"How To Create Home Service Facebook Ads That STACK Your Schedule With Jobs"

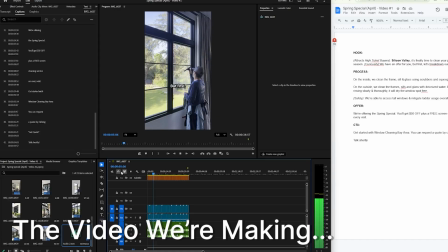[0:01] We have an offer for you. But first, let's break down our process.
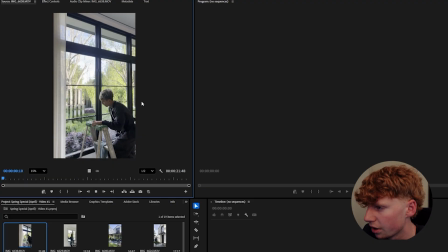[0:05]
So the first thing that I like to do is I just like to go into my clips and just kind of see what I get.
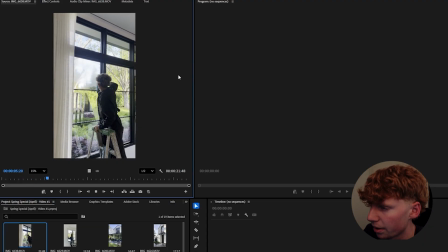[0:11]
So as you can see on this site, it's just an interior and exterior job.
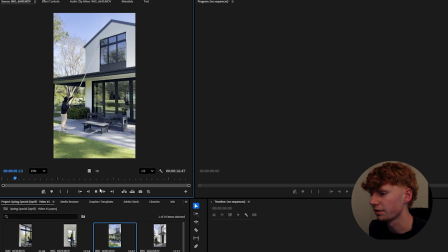[0:15]
And we just have a bunch of clips like that are all relatively the same, but we just have different angles of the property.
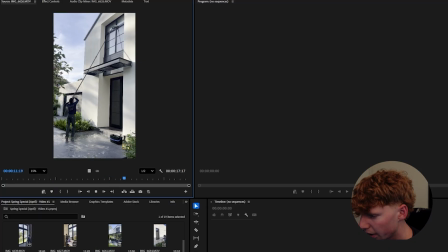[0:21]
Yeah, just general clips. We have a couple of panning shots of the property.
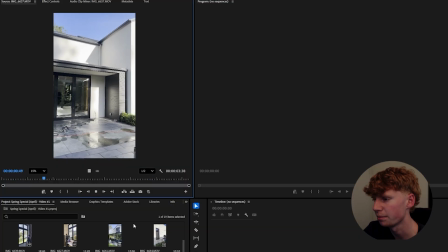[0:27]
Just to kind of showcase what it looks like. I like to use these types of clips on nice properties to grab attention.
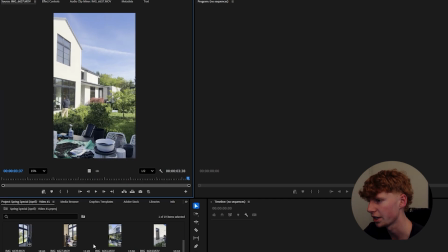[0:33]
So keep that in mind when you're filming. When you're on nice properties and you're doing nice jobs, you want to be taking videos that make the company look really good. You know, panning shots of the nice homes will hook them in. When you're inside of the house, you can take, nice clip.
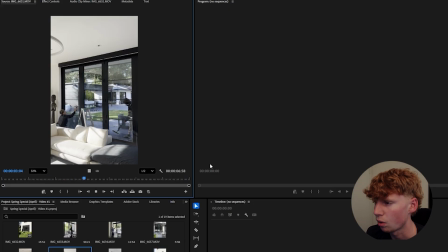[0:48]
You want to make sure that you're asking the homeowners for permission. Another thing that I like to do is take wide angles in my clips so multiple, people can be shown. When I'm filming, I like to be as symmetrical as possible. So what I do is I make sure that like the lines inside of the windows are lined up with the camera vertically,
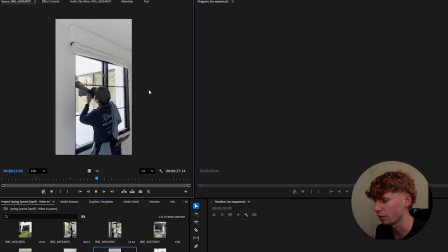[1:04]
and I make sure that where the person's at and where the window's at is balanced in the frame. These are some filming things that you can just do to make your clips look better, and I find that it makes it look more professional, but it also, hooks the viewer's attention more.
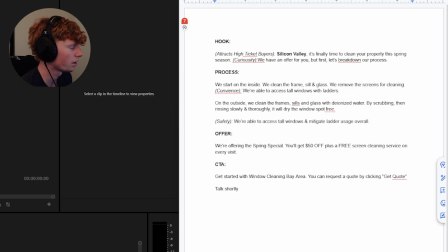[1:17]
Okay, so if you take a look at my script, you can see that we have a 4-step process. So we have the hook, process, offer, and CTA. And so what we're doing is we need to hook the viewer in. So we have about 5 seconds or so to actually keep their attention. And if you don't do it properly in 5 seconds, they'll just scroll away and you'll lose all of your retention.
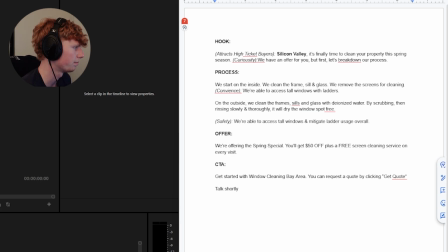[1:38]
So for my personal market in the Bay Area, the word Silicon Valley represents like the tech industry in a way. And so I use this call out a lot because I believe it attracts high ticket buyers. I think people who resonate with Silicon Valley typically resonate in these nicer neighborhoods.
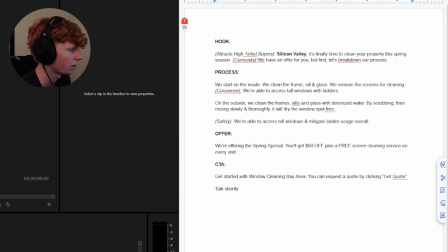[1:56]
And so I think it's sort of like a luxury call out in a lot of ways. And so that's how I use it. And so if you, in your own market, if you have that kind of thing, you could do something like that, or, do something that's local to the market that people will understand.
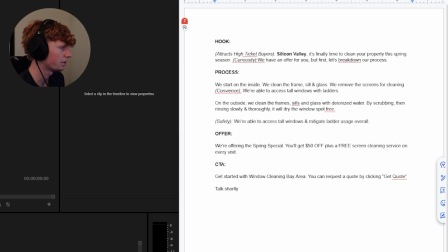[2:09]
I think that's a better way to call out than just saying the city name. I think when you say the city name, you're just immediately like making it seem like it's an ad. So next up, we have a curiosity inside of the hook. And so you can see that it says, we have an offer for you, but first let's break down our process.
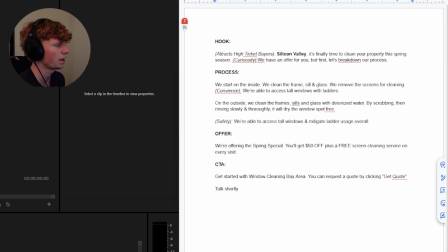[2:27]
So that's interesting. The curiosity part of it is like saying that we have an offer, but telling them that we'll get to it next. And so they want to stay to see what the offer is. My offers are pretty consistent, and a lot of these viewers are actually already know what the offer is,
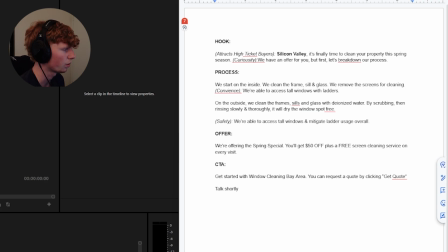[2:44]
but they still kind of watch to the end because they just want to see the video and they like my marketing. For the process, we start on the inside, we clean the frame, sill, and glass, we remove the screens for cleaning. So pretty simple there, just like quick explanation of what our process actually is.
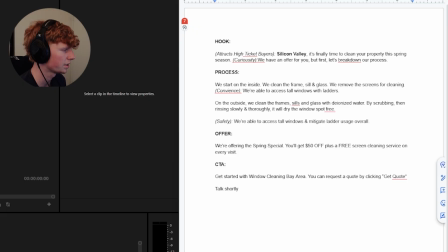[3:00]
And then the convenience part of the process is we're able to access tall windows with ladders. And so I believe this handles the objection that like people say, oh, we'll do the inside ourselves, or we have cleaners that can do the inside. I think when you mention that you can do tall windows with ladders, if you can do it,
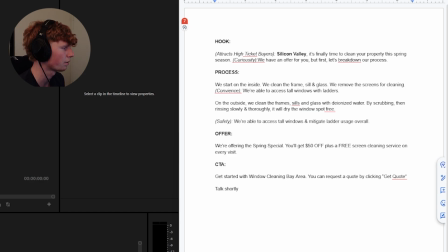[3:18]
it'll attract people with, first of all, larger houses, because those are typically the ones that have those. And people who have these tall windows on the inside that they've never been able to get to, and they don't want to go up on a ladder themselves. So that's a kind of a convenience thing.
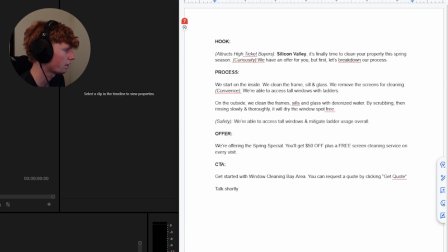[3:34]
For the next part of the process, it says on the outside, we clean the frames, sills, and glass with deionized water. By scrubbing, then rinsing slowly and thoroughly, it will dry the window spot free. So again, just highlighting the process of our exterior cleaning system.
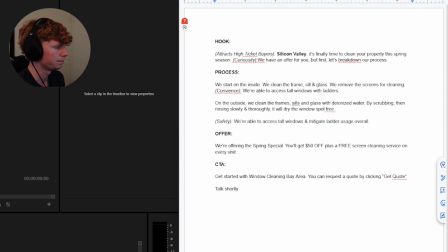[3:52]
And I find that works pretty well. And then we're going into safety of this process. And so we're saying that we're able to access tall windows and mitigate ladder usage overall. And so that's definitely true, right? Like we can clean a lot of the tall windows with a pole.